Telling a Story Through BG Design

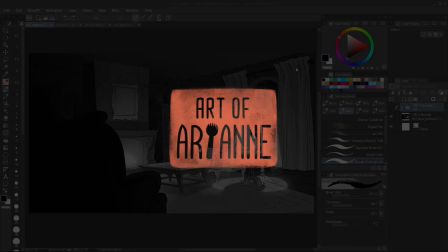[0:00]
Hello, I have another background to work on. This room is an interior based on my spooky manor exterior.
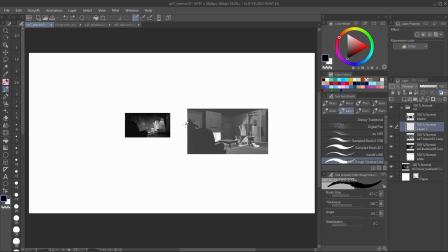[0:08]
Gonna say this now though, I won't be coloring this because I wanted to focus on the design and lighting.
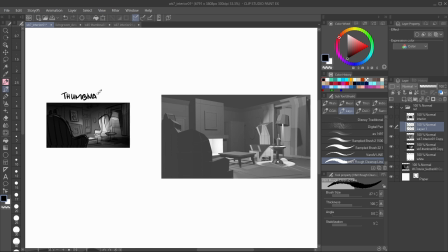[0:15]
I have a sketch out already. To get to this point, I started with a rough thumbnail and a 3D layout which I made with Blender.
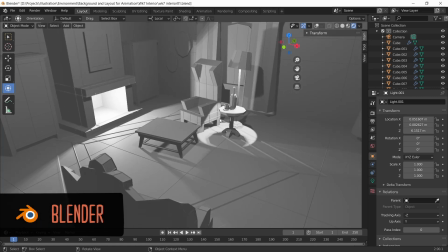[0:24]
There's some forced perspective going on here. This couch is too far from the coffee table.
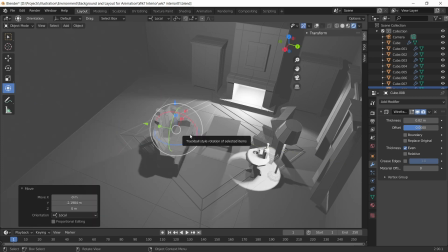[0:30]
For any other angles, this 3D layout doesn't make sense, but this is for a 2D layout anyway.
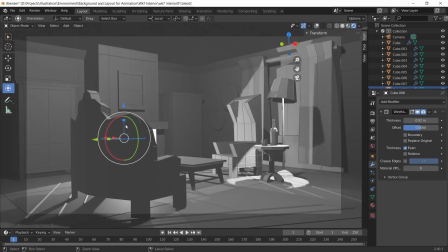[0:37]
I can bend space to use the couch as a huge foreground element, which tightens the composition.
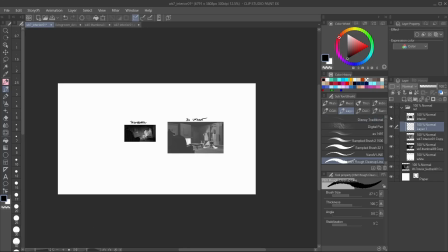[0:44]
Another piece of prep work is this page of props and a section of the room.
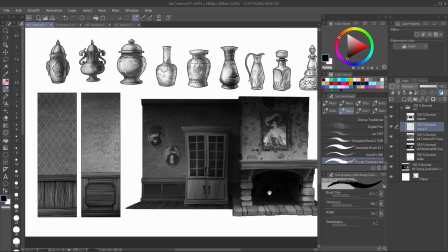[0:49]
This is where I practice the rendering style, and it's gonna be this heavily textured style.
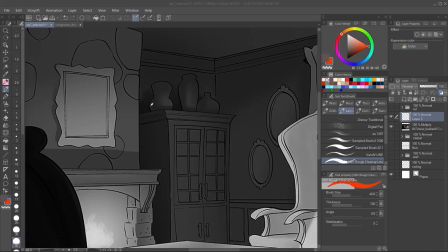[0:54]
The sketch initially had vases and vessels to occupy the shelves, but they were pretty generic ideas. I once received critique to add more storytelling elements in my portfolio.
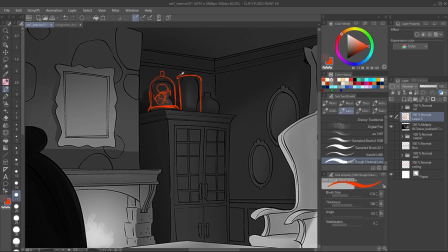[1:06]
Interior layouts are a good chance to showcase that. What I want this background to inform is who lives in this manor and what do they use this room for.
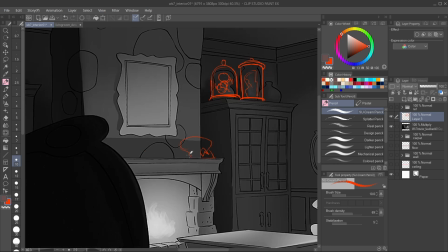[1:15]
If you've seen my sketchbooks, plague doctors are my favorite character designs.
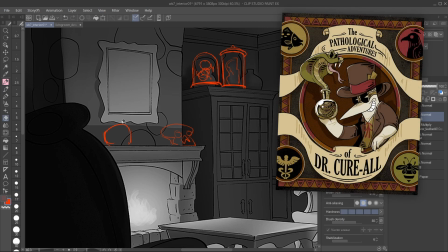[1:20]
The plague doctor living here is a snake oil salesman.
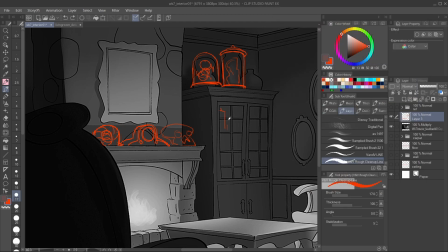[1:23]
This living room isn't his lab, but he would display some preserved biological specimens here. There would be jars of limbs and fossils on the shelf. I'll detail these later.
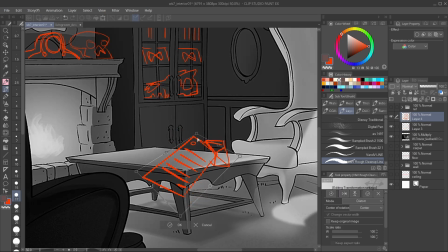[1:35]
For added intrigue, I laid out a letter and envelope on the coffee table. Could it be good news or bad news? Ooh, mystery. Color blocking phase is unglamorous.
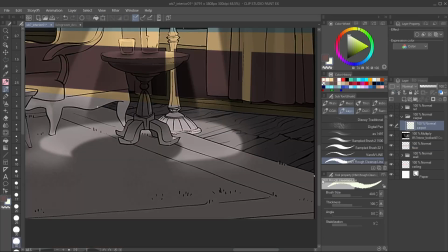[1:47]
I simply used the lasso tool and some brushes to create the flats in the most garish contrasting hues.
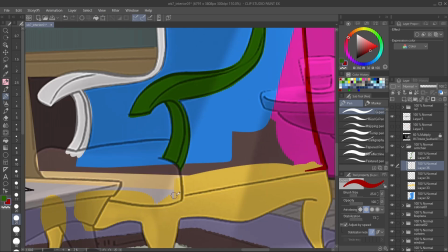[1:54]
I swear this isn't the final palette. I just needed to visually identify the shapes at a glance.
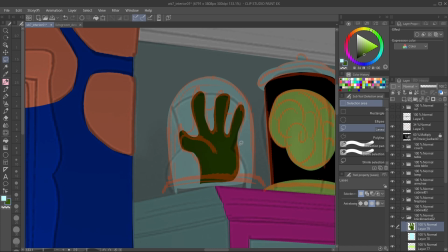[2:00]
This phase is where I also formed the layer hierarchy.
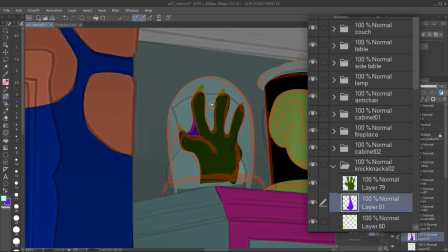[2:04]
There'll be a lot of layers here, so I didn't name everyone but named the group folders instead.
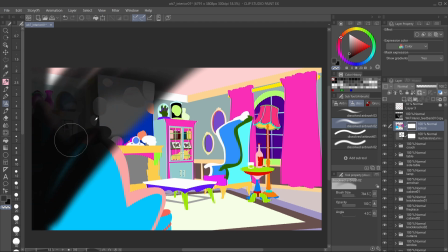[2:11]
Wow, that is absolutely dreadful. I desaturated everything based on my sketch.
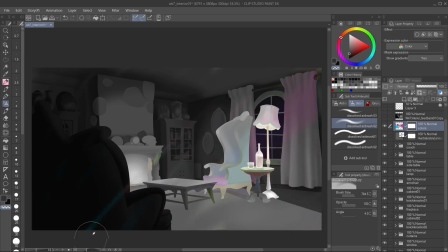[2:18]
There's also simple shading with an airbrush to establish lighting direction.
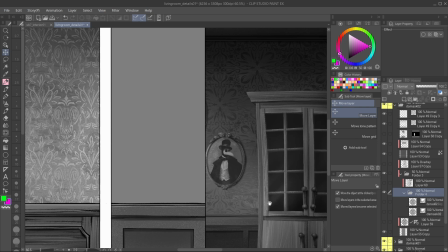[2:25]
Textures are another way to tell a story in the environment. The interior design calls for some rustic and antique surfaces.
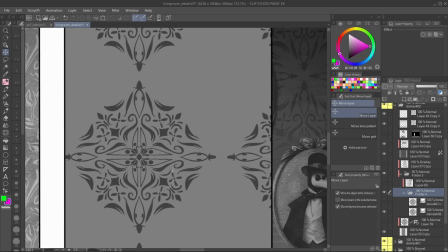[2:33]
This wallpaper has a custom pattern of tiny plague doctor masks.
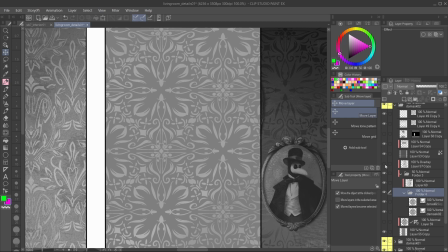[2:37]
I brightened the tone up, then a layer above it are some grunge textures to imply age or quality of living.
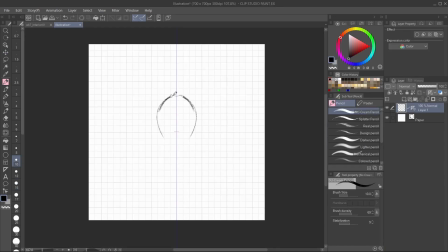[2:45]
But this pattern was too subtle. No one has time to zoom in and notice the little masks, so I made a new one with a big mask. Clip Studio's symmetrical ruler is doing half of the job.
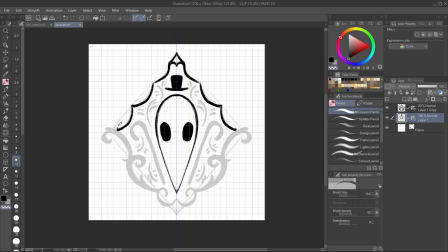[2:58]
Plague dogs are also associated with walking canes and herbs in their beaks, which I incorporated to the design. In hindsight, these canes look more like candy canes rather than walking canes.
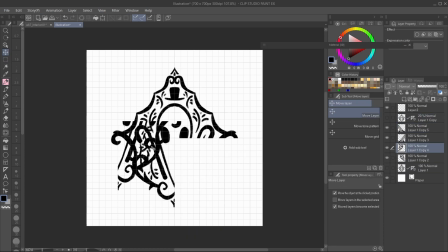[3:11]
I duplicated this design and split it to the four corners to fill in the gaps.
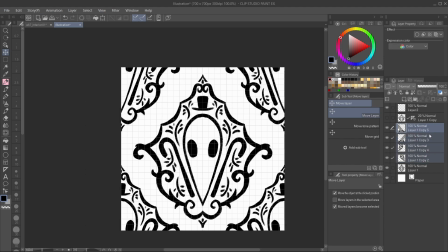[3:18]
To convert the whole canvas into a pattern, I went to the Edit menu, Register Material.
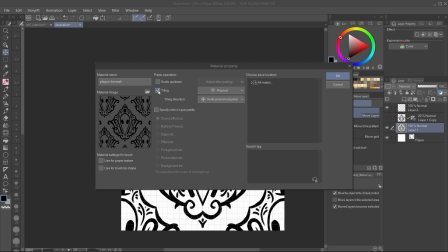[3:25]
Tiling should be ticked on and there are choices on how the pattern will repeat. The default settings will do. Categorize it under monochromatic pattern, then hit OK.
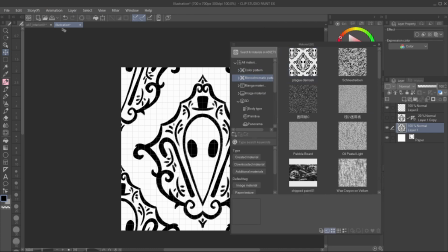[3:37]
The pattern is now available in the material library, which I can drag into the scene.
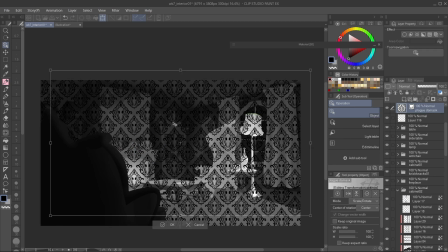[3:43]
Right away, it appears tiled over the canvas. Clip Studio still recognizes this as a special layer.
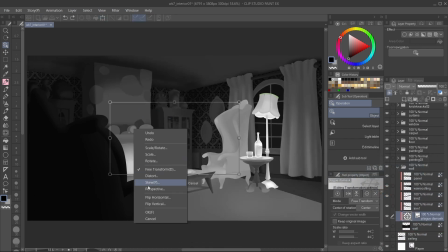[3:51]
Nifty thing is that I can distort this pattern and it'll tile itself following the new perspective.
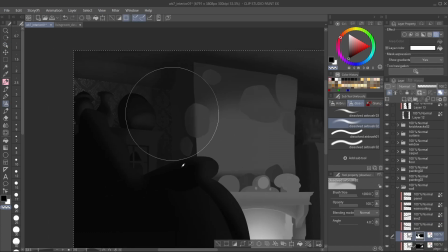[3:59]
Even though the wall will be darkened, the pattern has ominous eyes to reinforce a feeling of being watched.
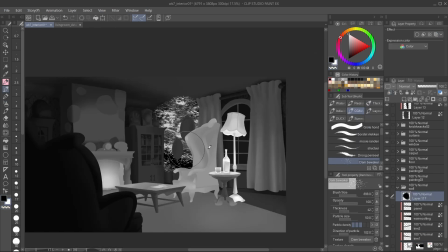[4:07]
I then aged it with this texture brush.